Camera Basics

ISO refers to the light sensitivity of the camera's image sensor.
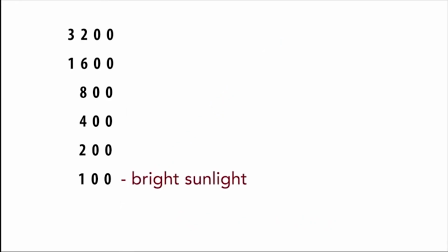Adjusting the ISO can allow you to shoot in lower light situations and brighter situations.
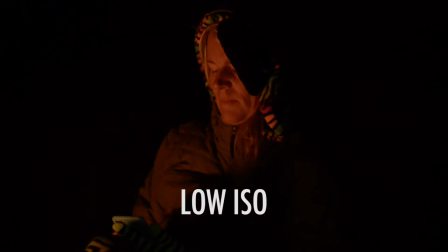However, it is important to realize that the video is cleaner at lower ISOs,
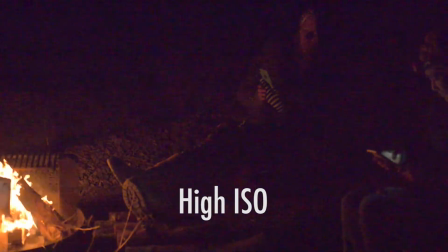and as the ISO increases, more noise will begin to appear. High ISO noise is generally undesirable and decreases the quality of the video.
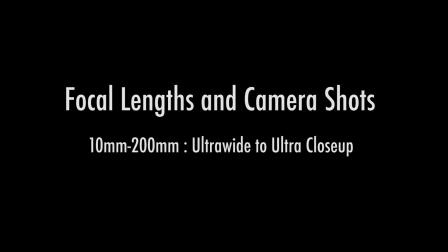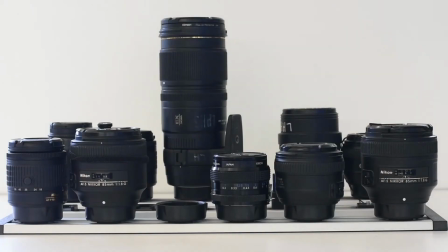Another area in which a cinematographer can make choices is in the focal length of the lens.
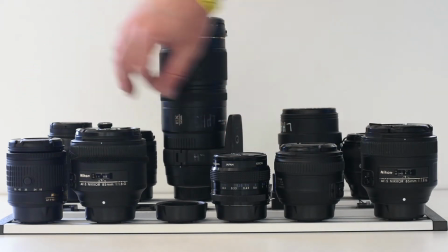Focal length choices affect what and how the viewer sees the subject in the background.
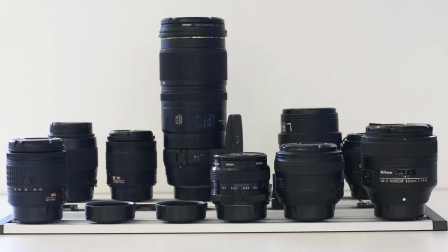In the following examples, we are comparing types of shots such as ultra-wide, wide, medium,
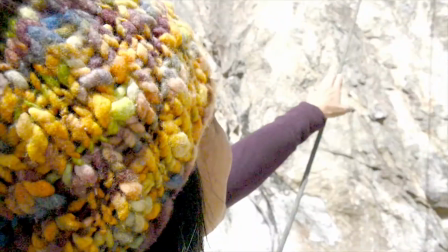close-up, and ultra-close-up.
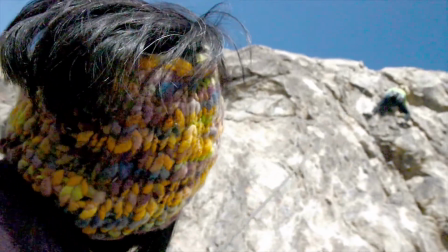Each of these are shot with a different focal length lens to show the difference the camera lens choice can have on the shot.
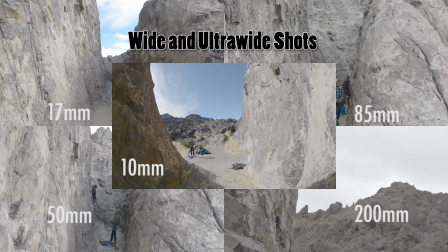In ultra-wide and wide shots, the cinematographer is attempting to give a sense of context to the story.
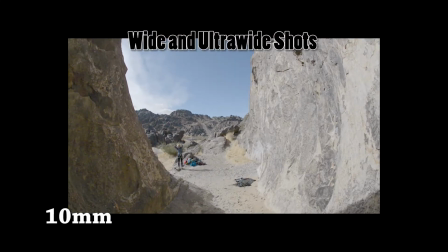The where of the story is what is important. Wide-angle lenses are good at this because the cinematographer can stand at a relatively
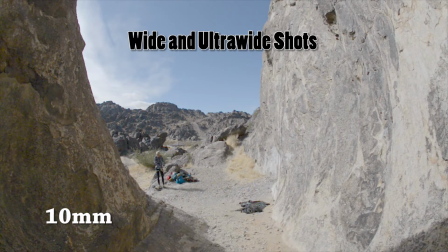close distance to the subject and still get a large amount of the background in the frame.
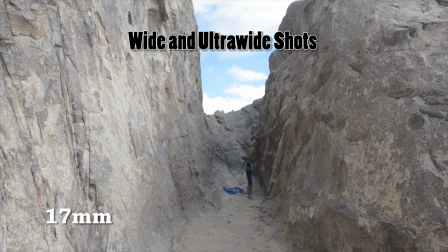Also, wide-angle lenses push the background elements further away,
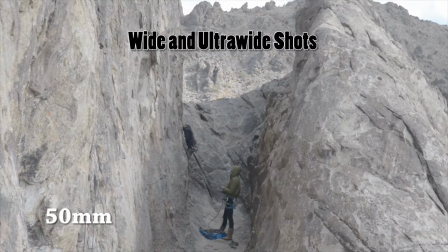making the scene seem more open and increasing the apparent distance between objects in a scene.
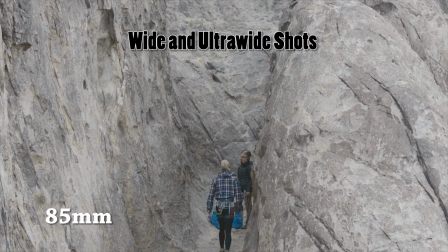While a more telephoto lens is not common for wide shots, the effect can create a different appearance as space is collapsed,
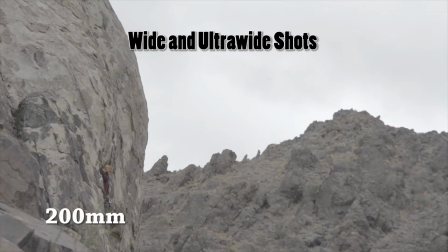making background elements seem larger and closer, and therefore simplifies the background by including less of it, and with a shallower depth of field.
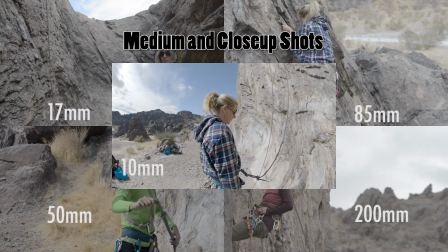Medium and close-up shots are often shot with the standard lenses in the 50 to 85 mm range.
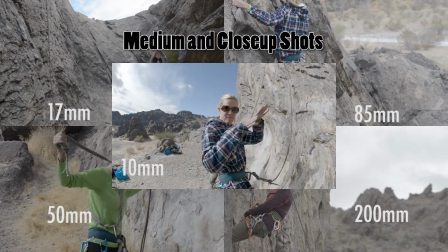These focal lengths match more closely the way the eye naturally perceives space.
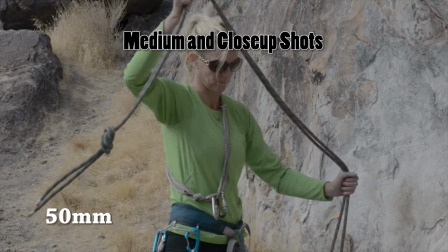Shot with single focal length lenses with wide apertures, they also produce a fairly shallow depth of field.
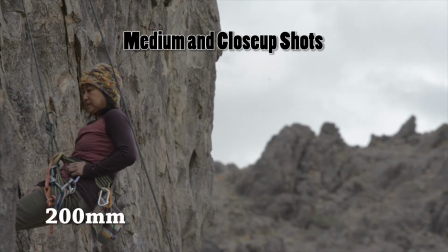Telephoto lenses in this scenario help to simplify background elements even more and also tend to give a more flattering view of the actors.
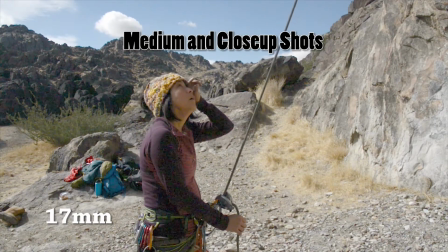Wide-angle and fisheye lenses begin to show their distortion more at this distance.
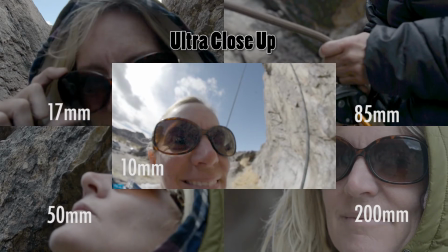Ultra-close-up shots can be difficult because not all lenses can focus that close to the camera.
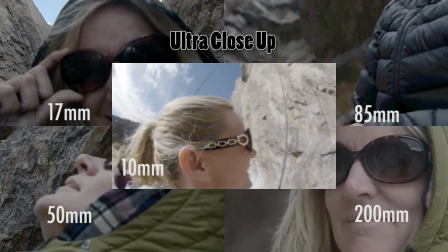However, these shots can give you a sense of emotion while not allowing the viewer to see what the actor is responding to.
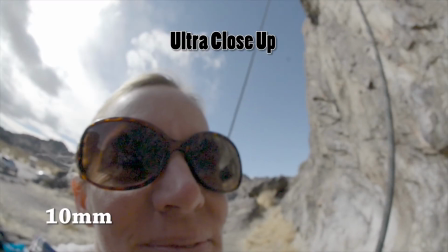Each lens will give a different appearance. Fisheye and wide-angle will both have fairly pronounced distortion at this distance,
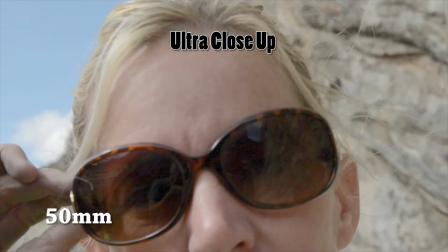while 50 to 85 mm lenses will appear fairly normal.
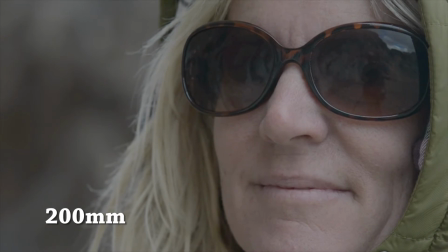Telephoto lenses will provide the actor with the most amount of space to move in, as the cinematographer will not have to stand quite as close.
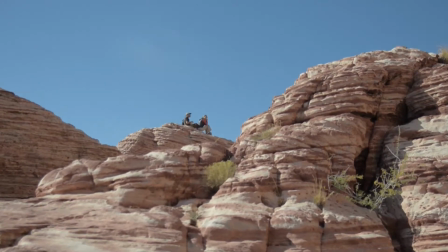Composition is one of the most important elements a good cinematographer has within their control.
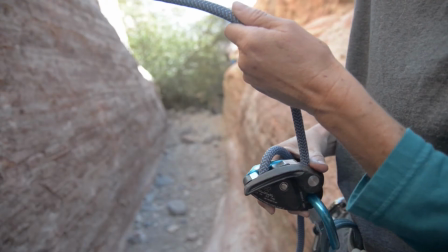Good composition eliminates distraction, focuses the viewer's attention on what is important, and sets the mood.
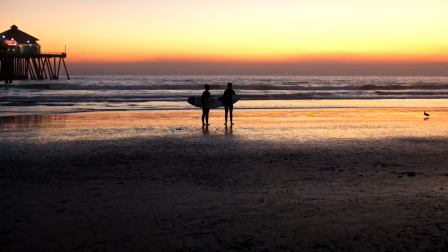Composition refers to what the cinematographer chooses to include in the frame and where they choose to put those elements.
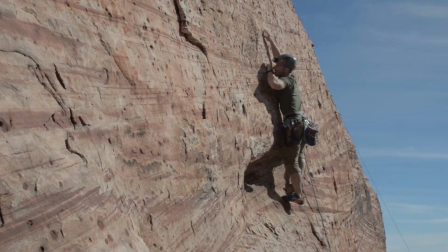Simplifying is one of the most important guidelines of composition.
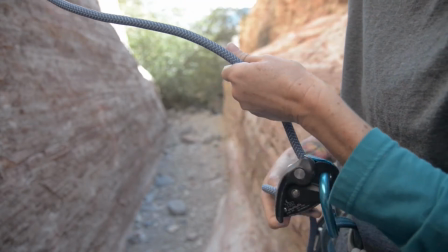As a technique, it eliminates all unnecessary details and makes for a very clean, uncluttered scene.
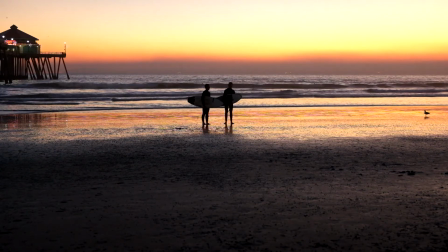Rule of thirds is a compositional guideline that helps the cinematographer to break away from the tendency to always center their subject.
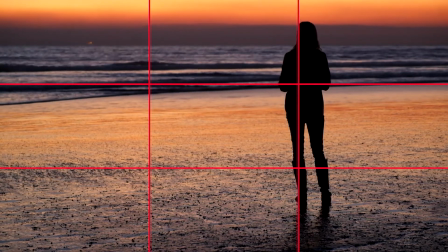It works by dividing the viewing area into 3 equal columns and rows.
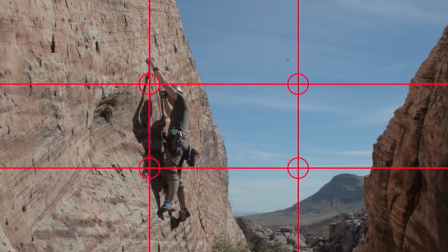Where those lines intersect is considered a good place to put your actors or other important elements in a scene.
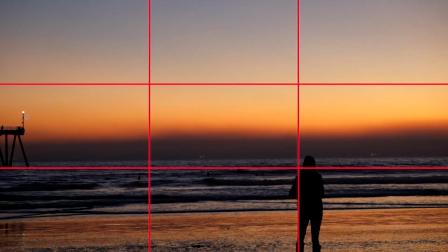Horizon lines also work being placed on one of the thirds lines.